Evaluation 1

The title of my movie is Awakened. It appears on the screen in a blood-like movement which conforms to my genre of horror.
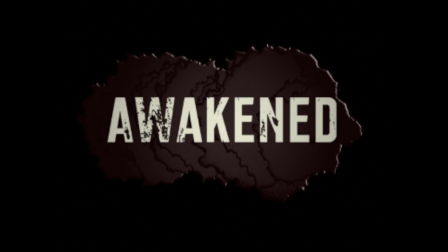Blood is a conventional feature of a horror movie and connotes to death and murder, and so I feel this would be fitting for my opening.
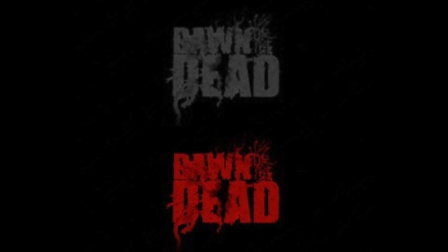The bloody effect is very similar to the way Dawn of the Dead is revealed too, and that was a very successful movie with highly credited titles.
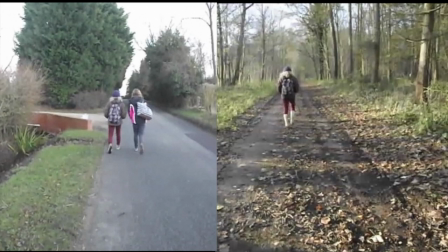The locations I chose for my opening were chosen to subtly contrast each other. The woods were a stereotypical location used in many films, as voted for by my audience.
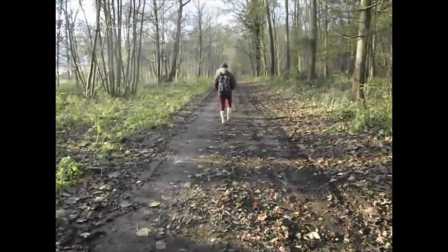I chose to set the main stalker scenes in the woods, as they are an isolated place full of the unknown. This creates enigma codes for my audience as they wonder what's there.
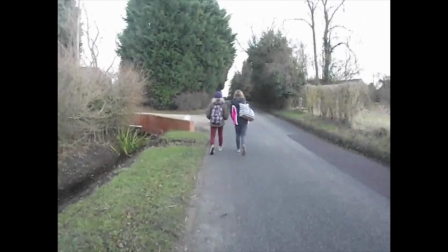My other location, a typical village road, then contrasts with the woods. This is because the two locations often aren't seen together. I chose to film the very opening on the road, as I feel it was a safer, more comforting place for my protagonist to walk before she leaves civilization and enters the dangerous woods.
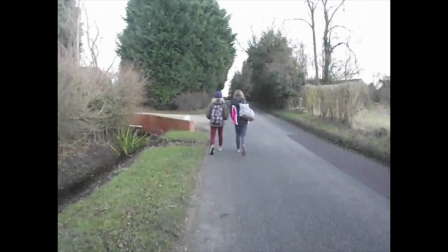Other existing horror movies that have used woodland locations previously are movies such as The Blair Witch Project.
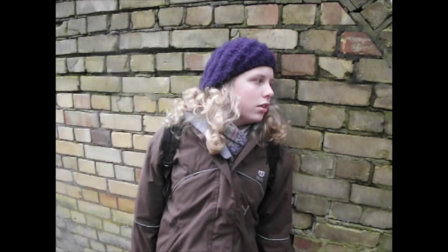The protagonist in my film is Megan. She is a typical teenage girl, which makes her the perfect victim for a horror movie. Her blonde hair and girly characteristics portray her as being a defenseless, vulnerable adolescent, which is exactly how I wanted her to come across. She is rather similar to Casey, the girl at the start of Scream.
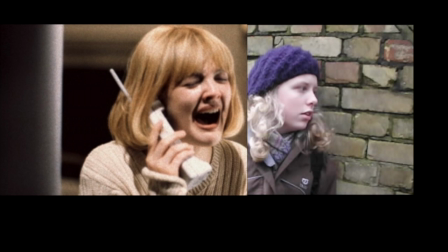They both share similar characteristics, blonde hair and youthful, ambiguous clothes, which makes them both seem incredibly vulnerable.
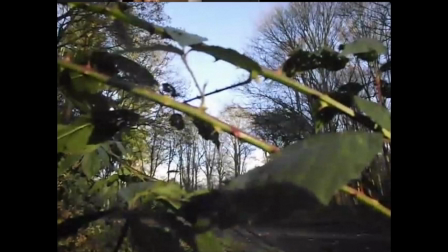The antagonist in my opening remains unseen throughout. This adds a sense of fear and tension to my opening, as it could be anyone. The shadow on the leaves is the only giveaway that it is definitely someone that is following Megan and not just her imagination,
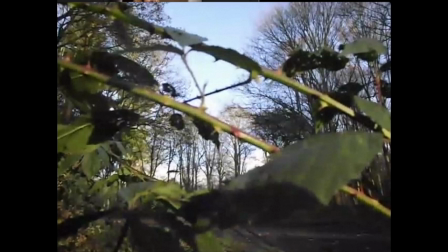which adds to the mysterious effect of my opening. This is similar to Saw, where the antagonist is also not revealed for a while.
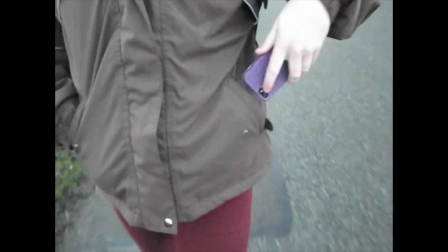The only specific props used in my opening are a mobile phone. The phone use implies to the audience that my protagonist is a tech-savvy person, making her your typical teenager, and so more relatable to my target audience. The rest of my titles are overlaid onto the visuals throughout my opening.
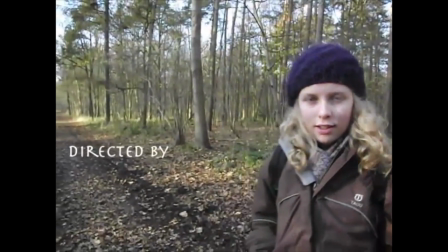They are white, which connotes to the ghostiness and mystery, and I felt that, as well as conforming to my genre, the white is also plain and simple.
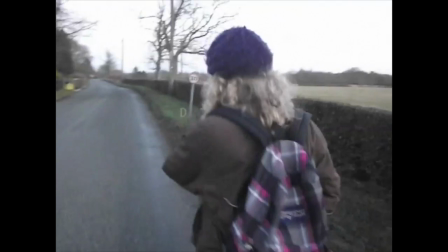The font adds to the mysterious effect as well, and also looks like a stereotypical horror font.
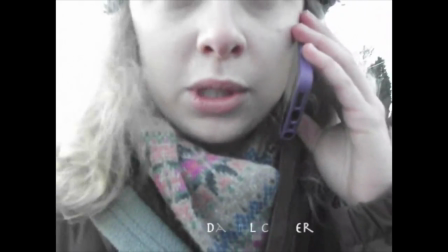They also fade off the screen to add further to the sinister uneasiness of my opening.
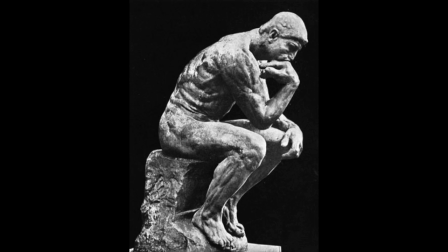I have used certain shots in editing to set up the storyline and raise enigma in my horror opening.
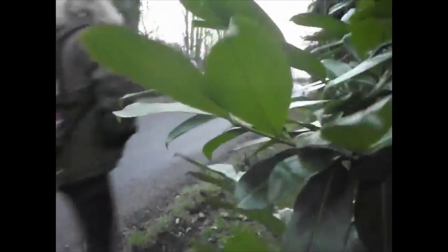An example of this would be the first stalker shot from behind the hedge.
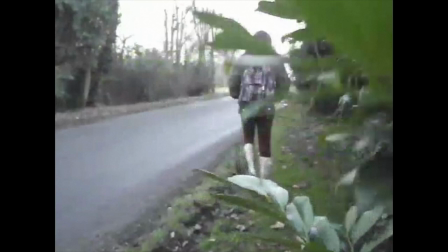This shot gives the sense that Megan is being watched, which begins to raise tension and enigma within my audience.
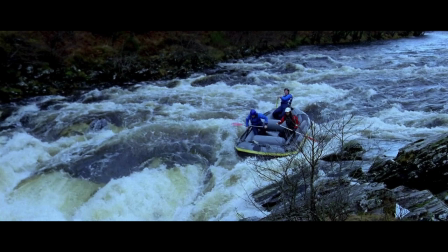The lack of content in my opening that is revealed is similar to the beginning of The Descent, where the women are all shown rafting and not a lot else.
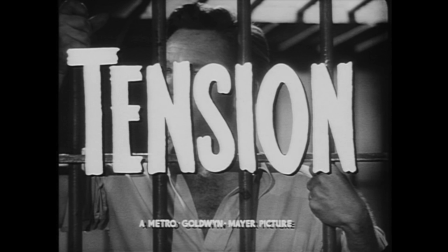I also chose some of the main locations and titles, as one of the key features of an opening sequence is to create tension, and that is what I aim to do with these different aspects.